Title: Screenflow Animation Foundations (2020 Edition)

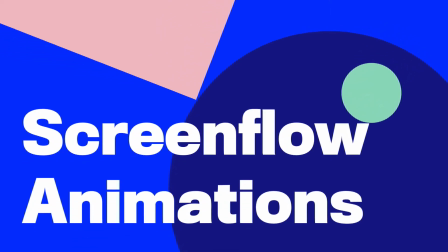So maybe you already know what Screenflow is. Maybe you just stumbled upon this video because you're bored.
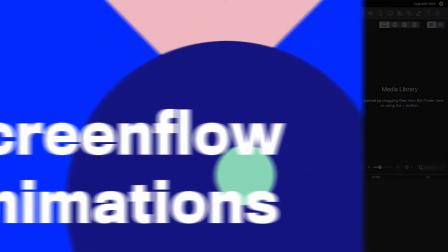But either way, Screenflow is a very powerful but simple video editing tool that also captures your
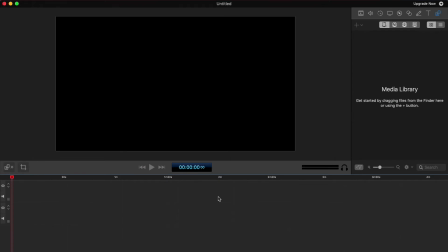screen and is pretty popular amongst people making videos for software and video tutorials and things like that. But you can also use Screenflow to animate stuff. So this tutorial is going to go over exactly that. Creating simple animations in Screenflow that look good,
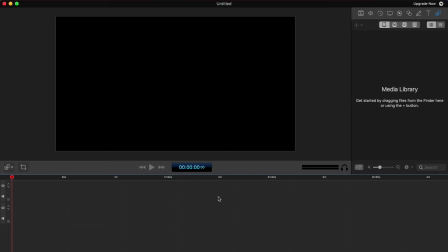not just using the basic settings, but tweaking the settings to make it look more professional.
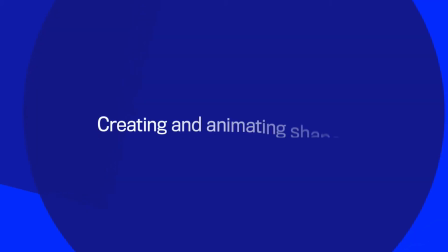So with that, let's dig in.
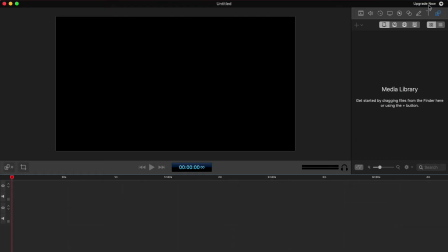So the first thing we're going to do is come up here to our annotations tab and click the plus button and just make a little rectangle guy.
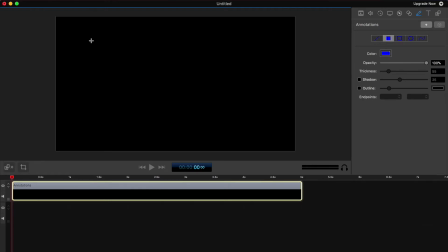And we're going to use this as our background. So I have this nice blue color that I'm going to use for my background.
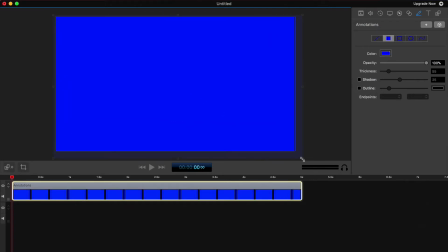And after that, we're going to add yet another shape, and we're going to add a circle. So we just come over here to the circle, drag it in, and surprise, it's blue.
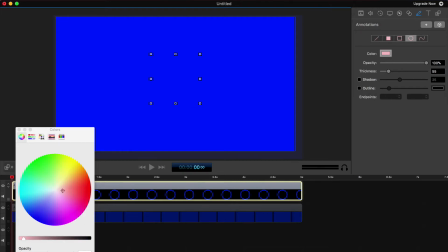You can't see anything. Now, right now, I have a bit of a bug going on with Screenflow that makes the color not show up until I click something else.
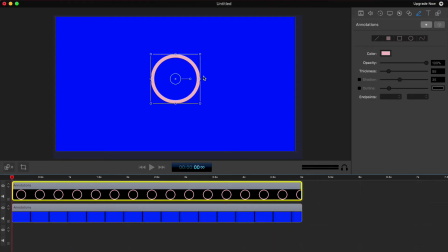So there we go. Okay, so quick thing in Screenflow, for some reason, they don't let you make solid circles. But to fix that, you can just adjust the thickness of the circle by selecting your shape and coming over to the thickness and cranking that up.
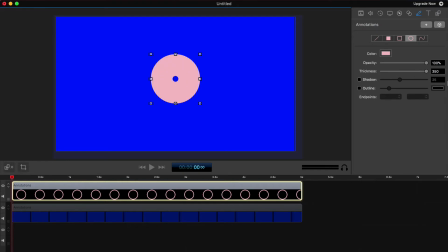But most of the time, even that won't fill your circle in. So what you can do then is actually scale your circle down while you're in edit mode.
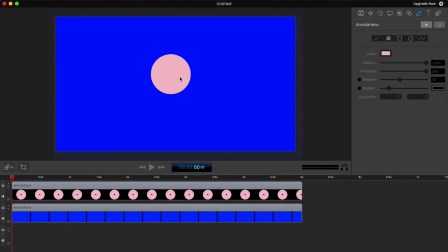And then if you need to make the circle bigger, you can go to your video tab and adjust the scale there.
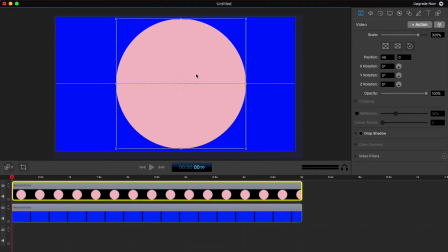So just a quick note on how to accomplish that, because that has left me scratching my head more than once.
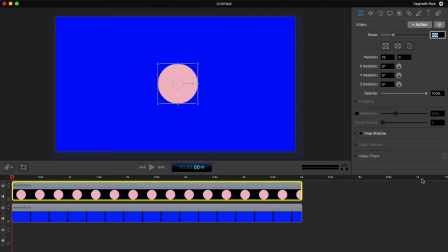All right, so let's talk about animating things in Screenflow. Just animating shapes. We're going to animate this shape from the left of the screen to the right. So I've created a video action here by clicking that plus button that says action up in the corner. And I'm going to
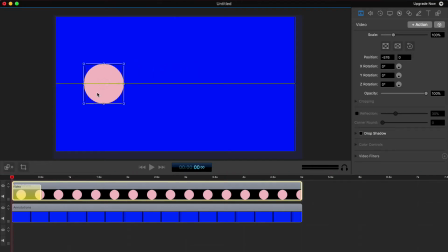create my before state of the animation on the left-hand side of the yellow bar and create my after state on the right hand.
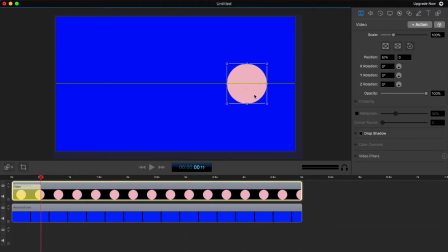And then we play it and voila.
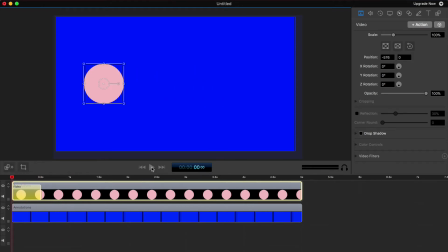Feel free to send me all of that extra money and those awards for this amazing animation.
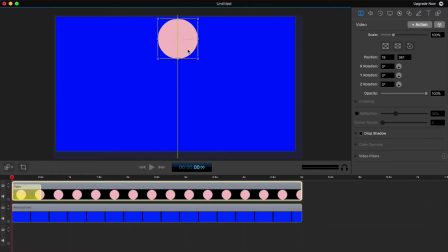So now let's just imagine that we want this animation to go from top to bottom. Well, we just move things around, bada boom, you get it. But the problem is that animation looks bad. And there's a reason for that. And that reason is the animation is using what's called a linear curve, which is basically not a curve.
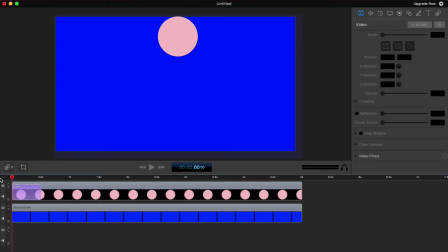A curve means the variation in speed at which something travels. So in the event of something, let's say, dropping from the ceiling, it's going to start slow and get faster and pick up speed. So basically, Screenflow lets you change the curve. So you can come in here, right-click, select curve, and go through.
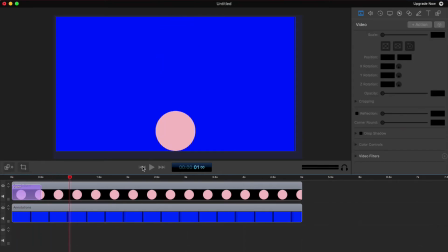And so we've selected ease in, ease out here, just to kind of show you what that looks like. And that makes it go slow at the beginning, faster in the middle, and then slow at the end.
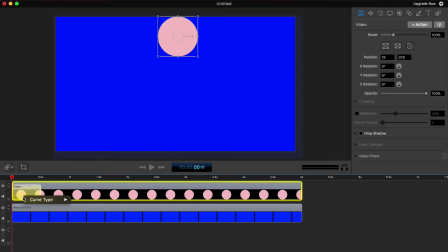When it comes to something just falling, I would opt for a ease in.
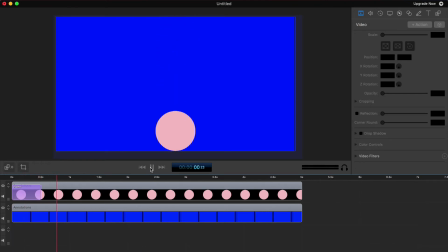If you didn't want it just hitting the very bottom and having to create some sort of bouncing animation or gravity effect, you can just drag it out of the viewport and there you go. So that looks like a much more natural animation than what we had before.
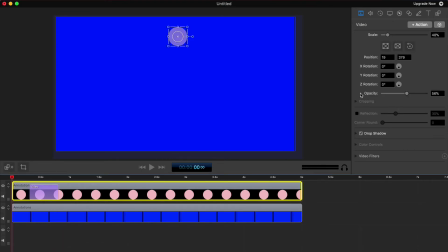Now, quick tip on animating other things in Screenflow. Everything you see over here on the right-hand side, you can animate. You can set those before and after states. So if you need to change the size, if you need to change the opacity, if you need to change the rotation, all these types of things you can tweak and change.
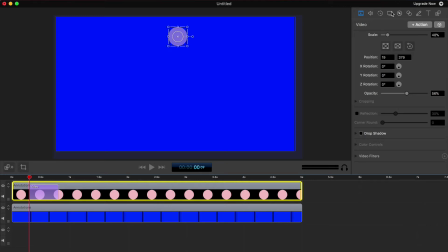But for now, we're going to move on to other animation options in Screenflow.
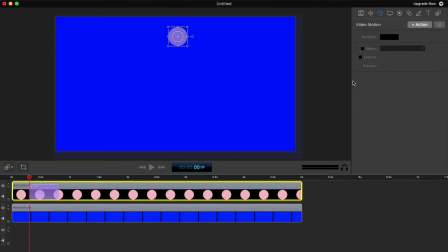Recently, Screenflow added something called video motion, which lets you take a video action and spruce it up, add some extra pizzazz to it, if you will, without having to create any new video actions or do some manual animation.
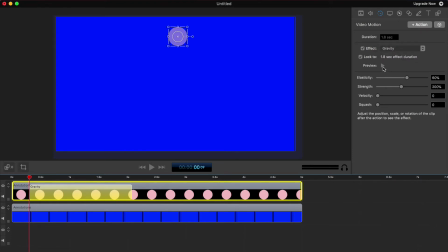And it's actually really great for a lot of reasons. So let's go through it. Let's go back to this idea that we're having this shape drop from the top and go to the bottom. If we wanted to simulate an actual gravity effect, we would take off all this scaling stuff because that's going to look bad.
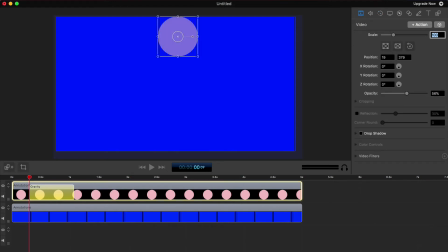And then we just do it. And it looks good.
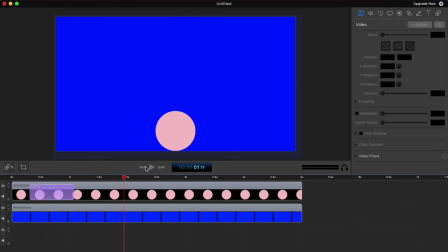Now, you don't always want things just falling and hitting the ground, so they have other options like spring. I use this fairly frequently. And it's just a great way to add a little bit of extra emphasis to something. Now, with all of these animations and all of these effects and little things,
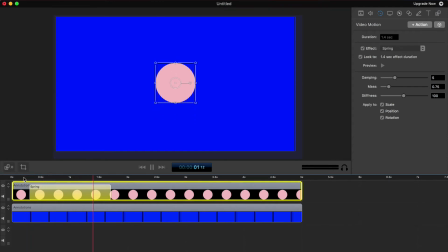you don't want to go overboard. Just like most other things in life, subtlety is the name of the game. You're trying to usually convey information or teach somebody something or kind of call something out, you still want the focus to be on what you're trying to show somebody.
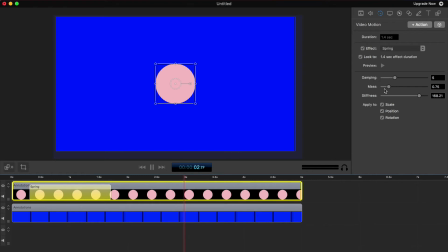You don't want the focus to be on, look at this animation.
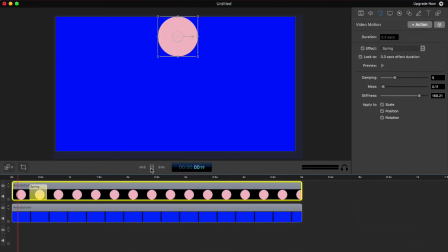The minute somebody's noticing the animation and not noticing the thing that you're talking about, you're over animating.
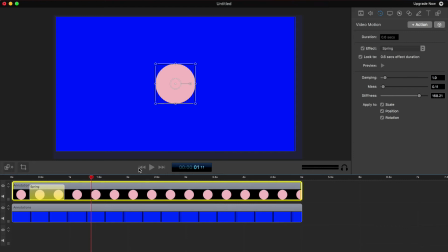So keep it simple, keep it smooth, keep it slow, don't make it extreme, and you'll be set.
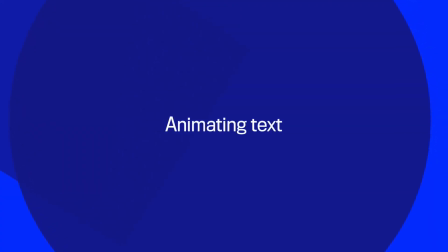So now let's move on and talk about animating text. There are a couple ways to animate text in Screenflow.
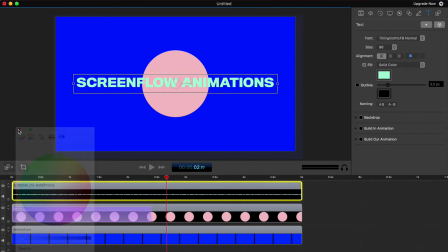And the first is just like we did before using video actions. So you can just select your text, hit video action, and move things around, right?
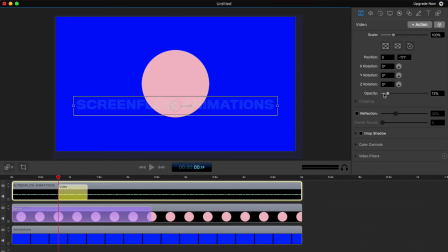Before and after state, change the opacity, change the curve to, say, ease out. You could do ease in and ease out. But the thing about that is if nobody can see the beginning of your animation, the ease in is kind of lost.
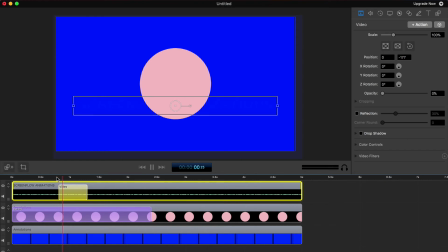So I usually go for an ease out for an animation that's going, you know, either coming in from out of frame or is not visible at the beginning, because you're saving that easing energy and time and you can apply it to the end and it just looks smoother.
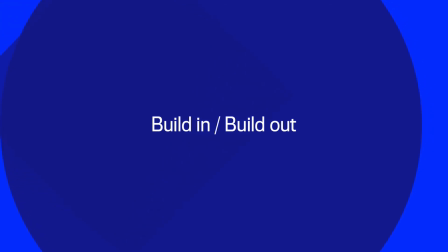But there's another way to animate in Screenflow, which is similar to video motion in the sense that you're getting a lot
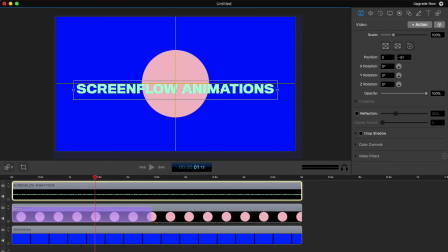more bang for your buck and a lot more complexity with the same amount of work. And that is using build-in and build-out sequences here in the text tab. Because usually that's what you're doing with text. Not all the time, but most of the time you're just kind of creating a little animation in or a little animation out and moving on with your life.
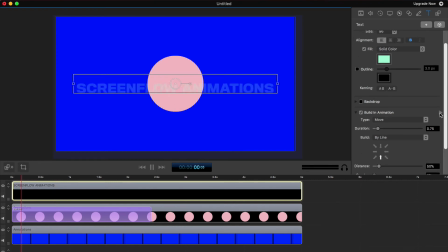So you can just check this box and preview your animation, right?
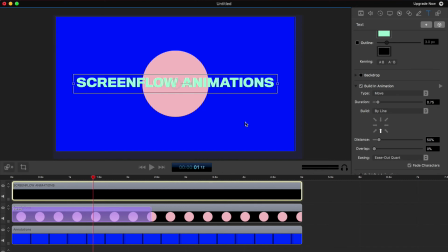So I have it moving up and now I'm just going to tweak some of these settings and make it move up by character too. So this is where it starts getting more complex than before. Like this would be really hard to do manually, but this setting makes it really easy to do it.
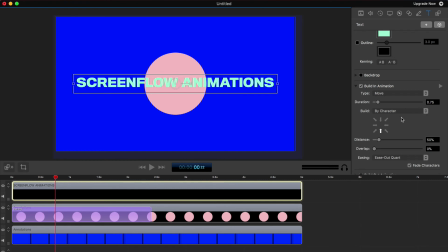And so we'll kind of tweak the distance and some of this other stuff. This is for you to play around with. I don't have much to say on what settings you should be using. It comes down to like what you want to accomplish. But this is how you do it. And from there, I don't know, it's looking good.
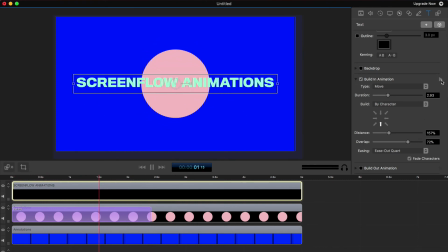But there are more things we can do to make this look even better. So a lot of the time when I'm animating text in a tool like After Effects, I'll set up a mask on top of the text. So there's a hard edge where the text is animating in
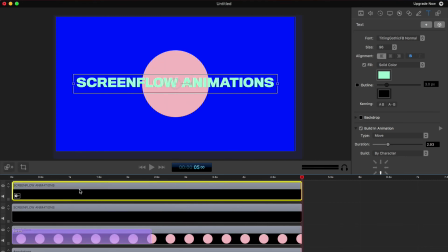it's kind of being cut off because it's coming in to the frame. Not only coming into the frame, but coming into its own frame. It's just a stylistic thing, and I think it looks good, so I'm going to show you how to accomplish that in Screenflow.